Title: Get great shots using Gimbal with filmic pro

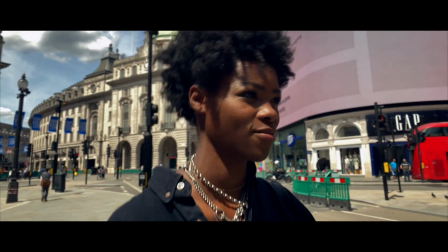193s
So the focusing isn't quite on the eyes it's on the nose and
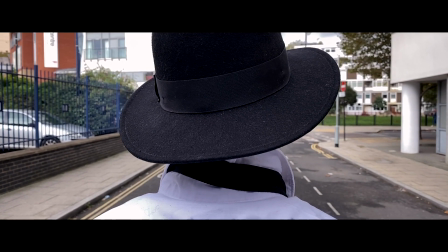198s
the reason I do that is that I found with experience that when they start moving forward
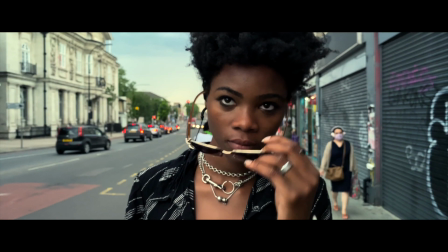202s
and you're walking with them they will actually just step forward a fraction and it just hits that focus point it hits the sharpness where
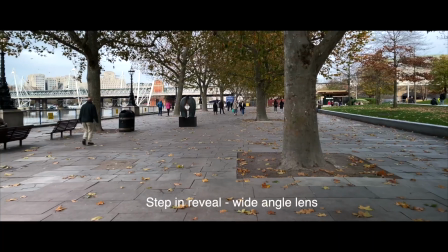211s
I've set it this shot I call the step in reveal so the actors to the side and then steps into the shot really nicely framed and easy
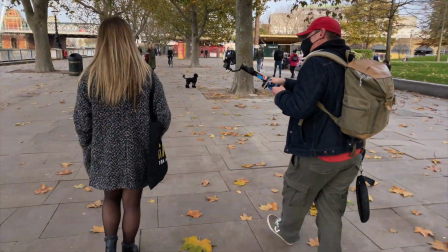219s
to follow now here's the profile shot what's really important about this kind of setup is that you don't do what we call the crab walk it's
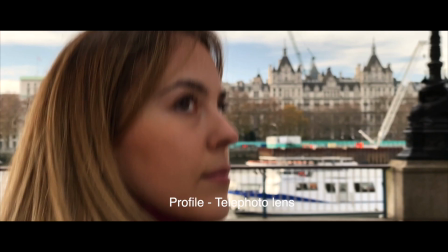227s
really important that you're walking forwards but obviously your your mobile phone is to the side of you whether it's the left or the right a
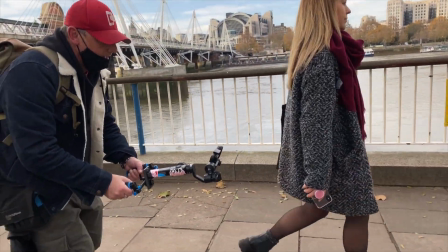236s
low angle follow shot where you want to pick up some detail you know
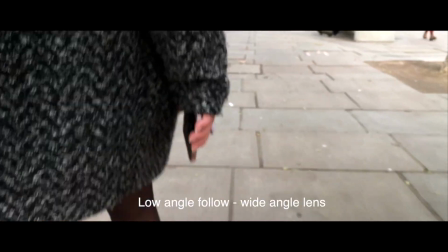241s
you might want to cut into something very specific that's important a prop that's important
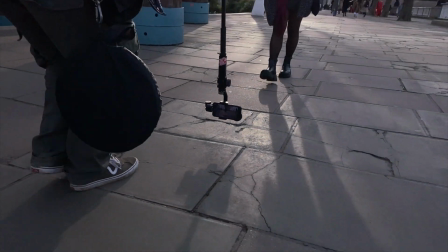245s
to the actual scene I call this shot the flip follow this is where I'm
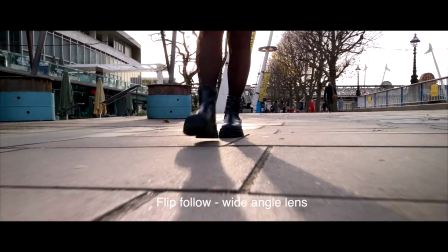251s
actually turning the whole gimbal system on a monopod upside down it gets me
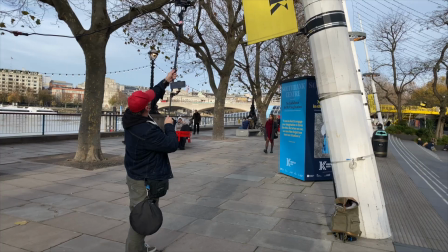256s
really fantastic tracking shots this i call the crane and the crane shot
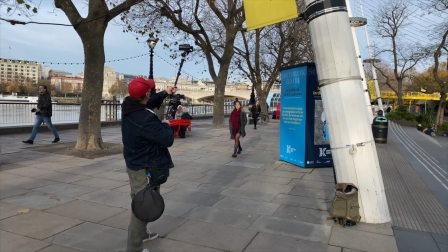262s
and here's the crane wide angle lens and it just works brilliantly on
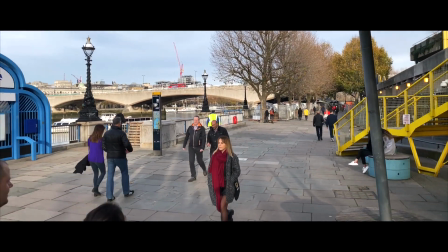267s
a monopod and here again from a the side of a building coming down just to offer you variant this i call the fly
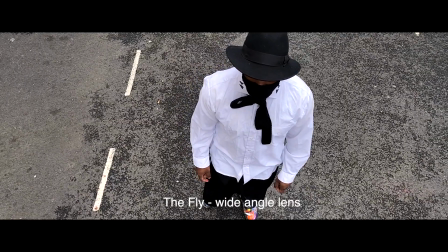275s
shot again it's a high angle shot not quite a crane because you're keeping it in same position but you're following the subject.
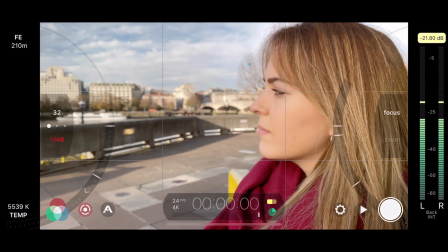283s
I love the focusing on Filmic Pro, it really really works for me.
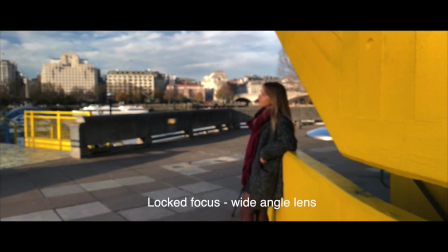288s
Now in this shot I call this the locked focus shot so I'm actually setting the focus at the point I'm going to stop next
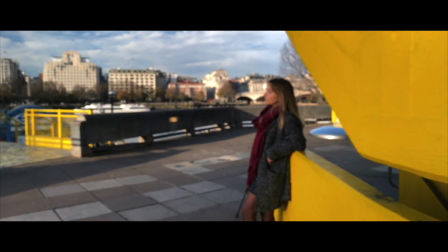297s
to the actor and then I'm going to walk backwards so it will be out of focus and then when I walk forward recording it's out of focus and then
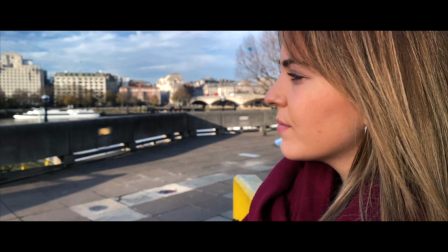305s
bang comes into focus so this is just a demonstration of
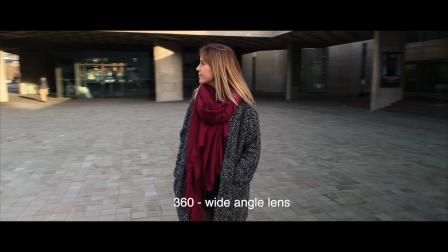310s
the 360 angle shot here using the wide angle lens going around the
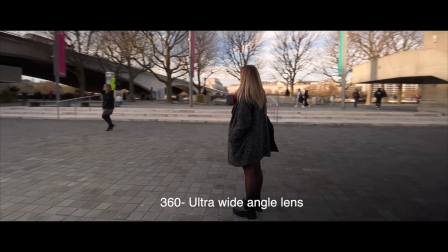315s
actor here using the ultra wide angle but be very careful about some
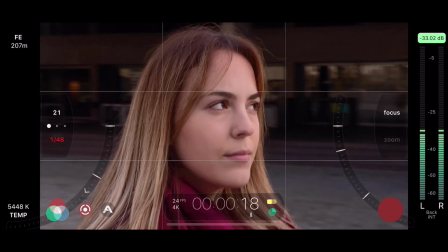320s
noise issues that you might get with that specific lens on the iPhone and again here with the
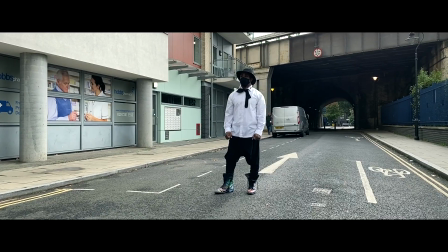325s
telephoto lens so this I call the ramp shot and I love playing obviously with slow
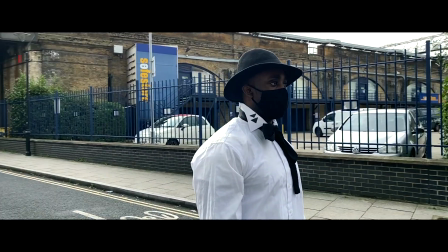330s
motion using the gimbal ramping up and then showing you some effects there using
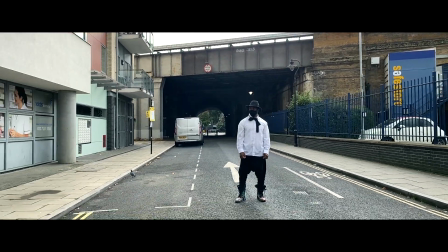335s
titles on it it's sometimes a really nice establishing shot so here I'm wanting
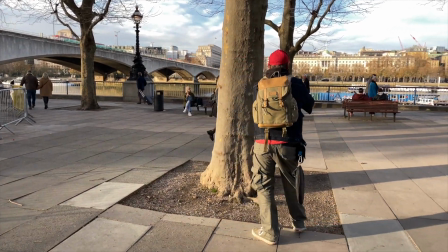340s
to combine two separate shots using two different lenses I'm using
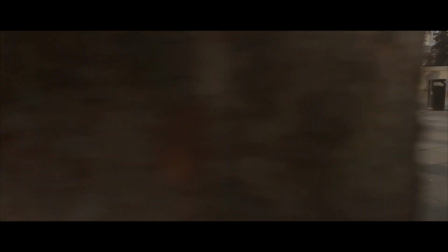345s
the telephoto lens for this specific shot and then I cut to the wide-angle lens but I want some more sort of a fluid connection between the two shots so hold on a sec there's one last shot I want to show you and it helps to explain why I shoot at 148th on
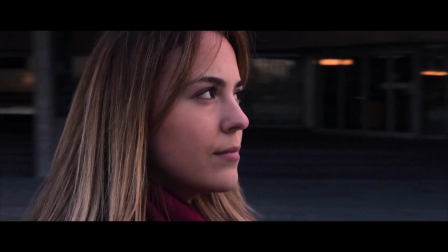362s
Filmic Pro and why I prefer 24 frames per second. Now if you have a look at this shot again with the actor and I'm doing the 360 degree
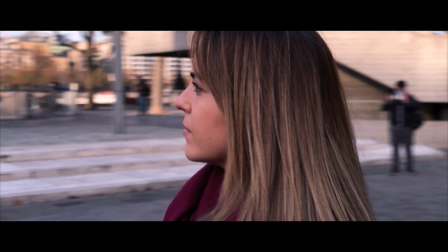371s
shot then you will see when I freeze it that there's some lovely motion
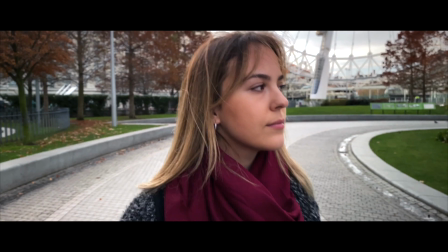376s
blur and soft focus in the background which really gives
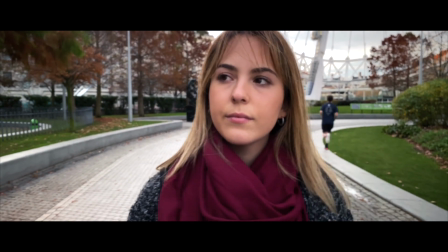380s
detail and depth of field from the actor to the background and
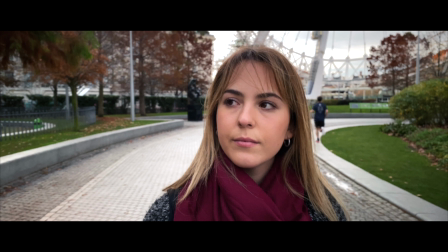385s
that's what I'm looking for in my shots. So those are just some of the types of shots that you can do using a gimbal, your mobile phone and the Filmic Pro app. There's a lot more that you can actually do. I've had to compress obviously my list for this video. Now if you haven't checked out Filmic Pro please do so. You can find them on the App Store or on Google play yet again I really appreciate you viewing the video I really hope that you got some tips and insights from it and thanks very much for watching